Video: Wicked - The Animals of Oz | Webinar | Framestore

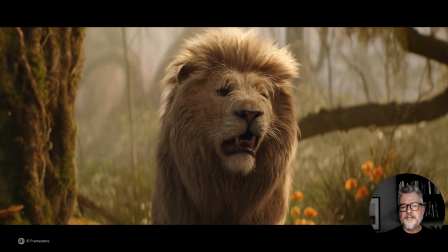24:37 Lead animator Darren Rodriguez spent a few weeks matching this muzzle behavior, working with facial modeler Anton Magdi,
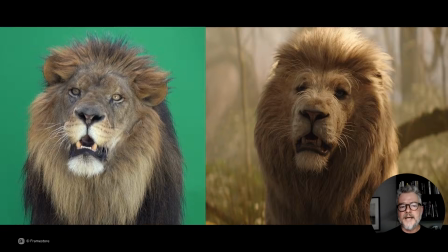24:43 adjusting face shapes as required to achieve the desired result.
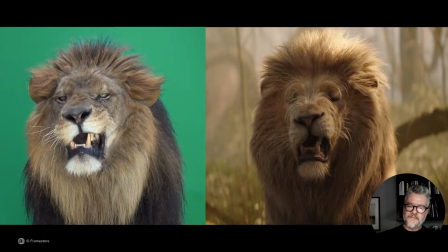24:47 The ear twitches here created a nice sense of nervous energy, which we wanted to be able to match.
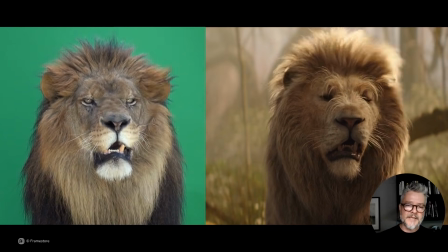24:53 We did this by creating little muscular slide shape attributes that the animators could trigger in conjunction with the ear flicks that can be felt through the groom
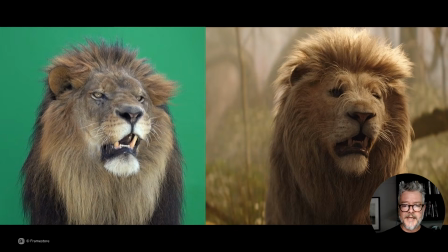25:00 simulations that occurred on his mane when simulated.
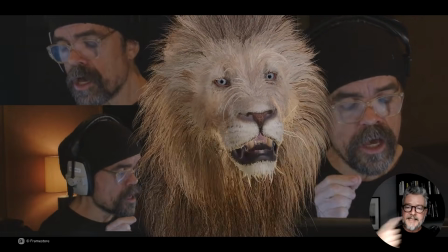25:05 When we got to the stage where we needed to be validating our facial shapes for dialogue,
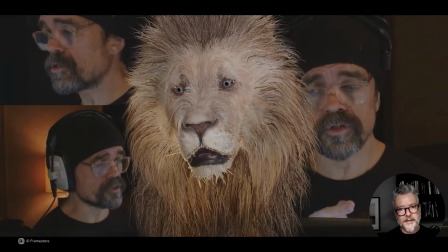25:11 the filmmakers weren't quite ready to share who exactly would take the role of voicing him.
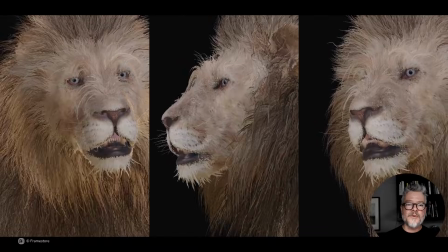25:15 So for us to refine our facial blend shapes for expression and for dialogue,
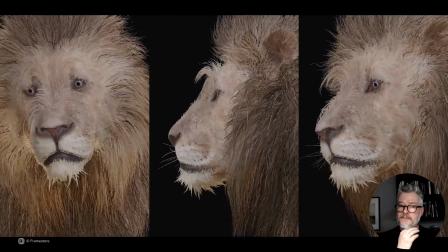25:21 we inherited the old dev study created for Doctor Dillamond that you saw earlier.
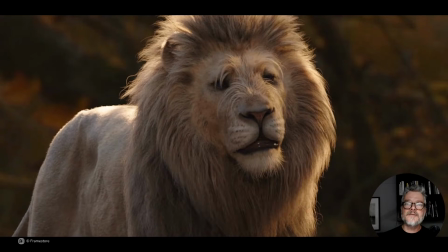25:26 So while it's true that this didn't contribute to us finding his character,
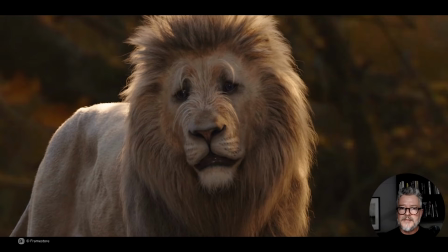25:30 it was still important work that contributed to his believability, delivering lines and shots.
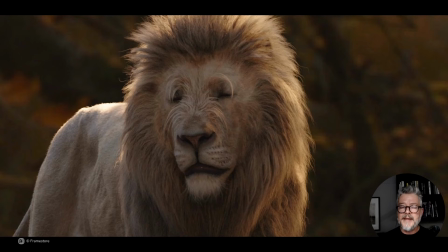25:35 Similar to Dr. Dillamond, creating fax mouth shapes for a creature with a muzzle requires an analysis of the creature's natural movements, and then mapping as much of this into the shapes used for human musculature, as this is the logic by which our facial rigs are set up. The main accommodation that is made here is that some shapes like lip raisers, depressors,
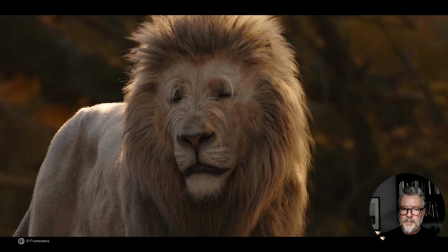25:55 and nose wrinklers that only require a single shape for humans are split into two or more to account for the larger expanse of skin and musculature that they cover, allowing animation for more room to overlap things and finesse timings.
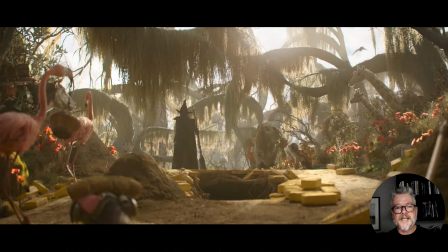26:07 Although it was only a short moment in the sequence, the lion's appearance interrupting and thwarting Elphaba's pleas to the animal refugees was a lot of fun to work on. I will play the moment as it appeared in the film, and then show you each of the shots along with some of the animators' references to discuss the performances in each.
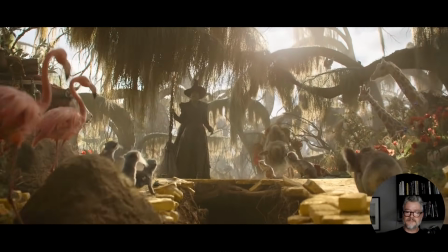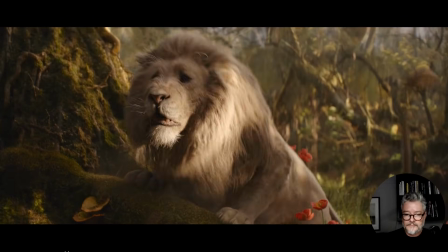26:30 Don't listen to her!
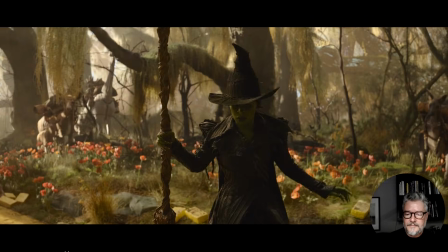26:37 At night, when I close my eyes, I still see that green face.
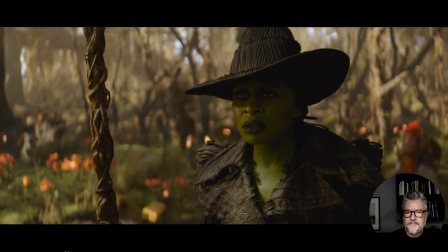26:43 I can't believe it. Is that you? Stay back!
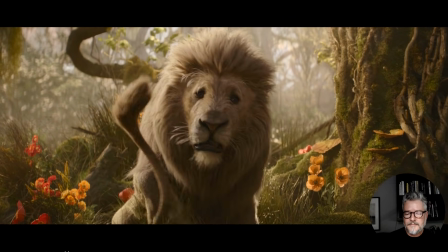26:48 When I was just a cub, she snatched me from the only home I ever knew.
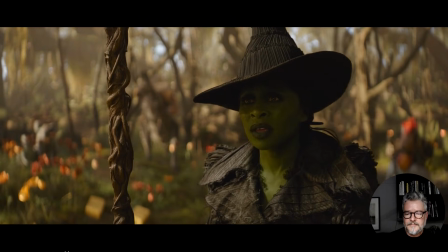26:53 You were in a cage. If I had left you there, you would never have learned to speak.
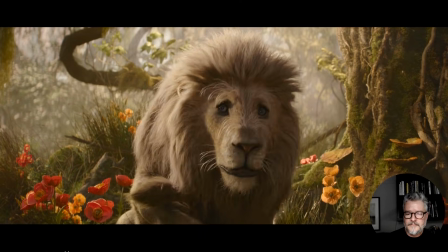26:57 They say she's the one who gave the monkeys wings and gave the wizard his spies.
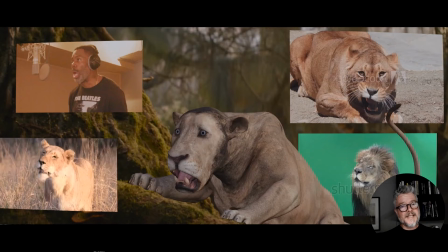27:04 John's brief for the Cowardly Lion was that he was to communicate passive-aggressive energy, as if by being left alone in the forest by Elphaba has injured him emotionally. Here he launches forward to halt the animals joining with Elphaba to stand up for their homeland.
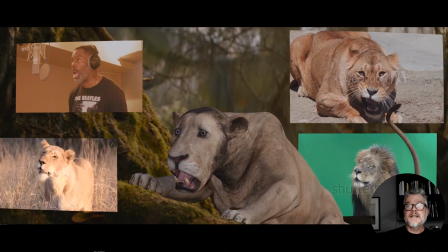27:18 He immediately recoils in fear as if frightened by his own voice. The reference top right helped us to give a sense of how sharp yet small-scale motions would work in a big creature like a lion, and the way these motions interrelate mechanically.
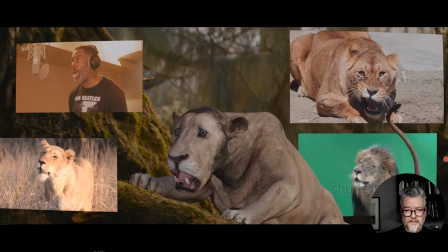27:35 This is work in progress animation. It's not the final, so you can have a glimpse at that. And we tend to switch off the grooms, the mane, so that we can see the neck, shoulder, and chest motions clearly.
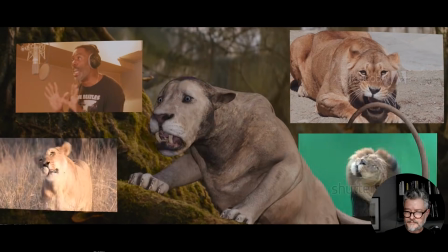27:47 Listen to her! Listen to her! Listen to her!
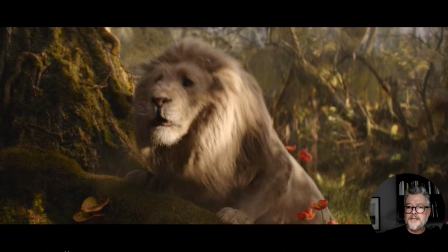27:53 John was keen from the outset that the lion's tail should be a part of the performance, and the dust and the digital vegetation additions here
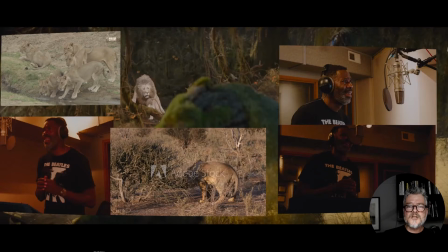28:00 you see here really help sell the plate integration. Here's a shot designed to show the situation from the animal refugee's point of view. In many cases, the references we found were for isolated actions. Here, a front-legged cross step and another stepping backwards, timed into the scene, helped us keep him feeling on model.
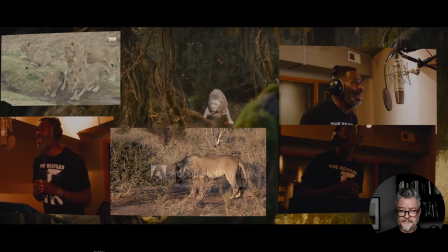28:21 At night, when I close my
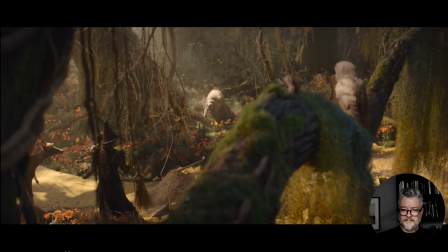28:24 at night, when I close my at night, when I close my at night, when I close my.
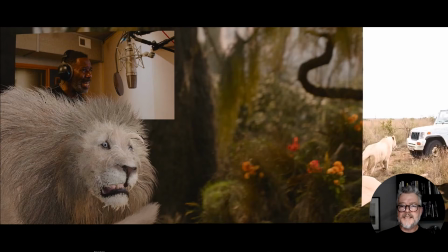28:32 In this shot, animated by senior animator Paul Lee, we cheated him a little closer at the start of the shot to have the action feel a little bit more dynamic. The challenge here was to have the lion feel heavy on his landing before he turns toward Elphaba, cowering.
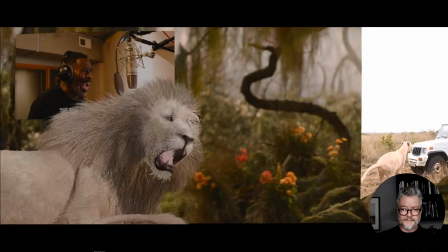28:46 Face!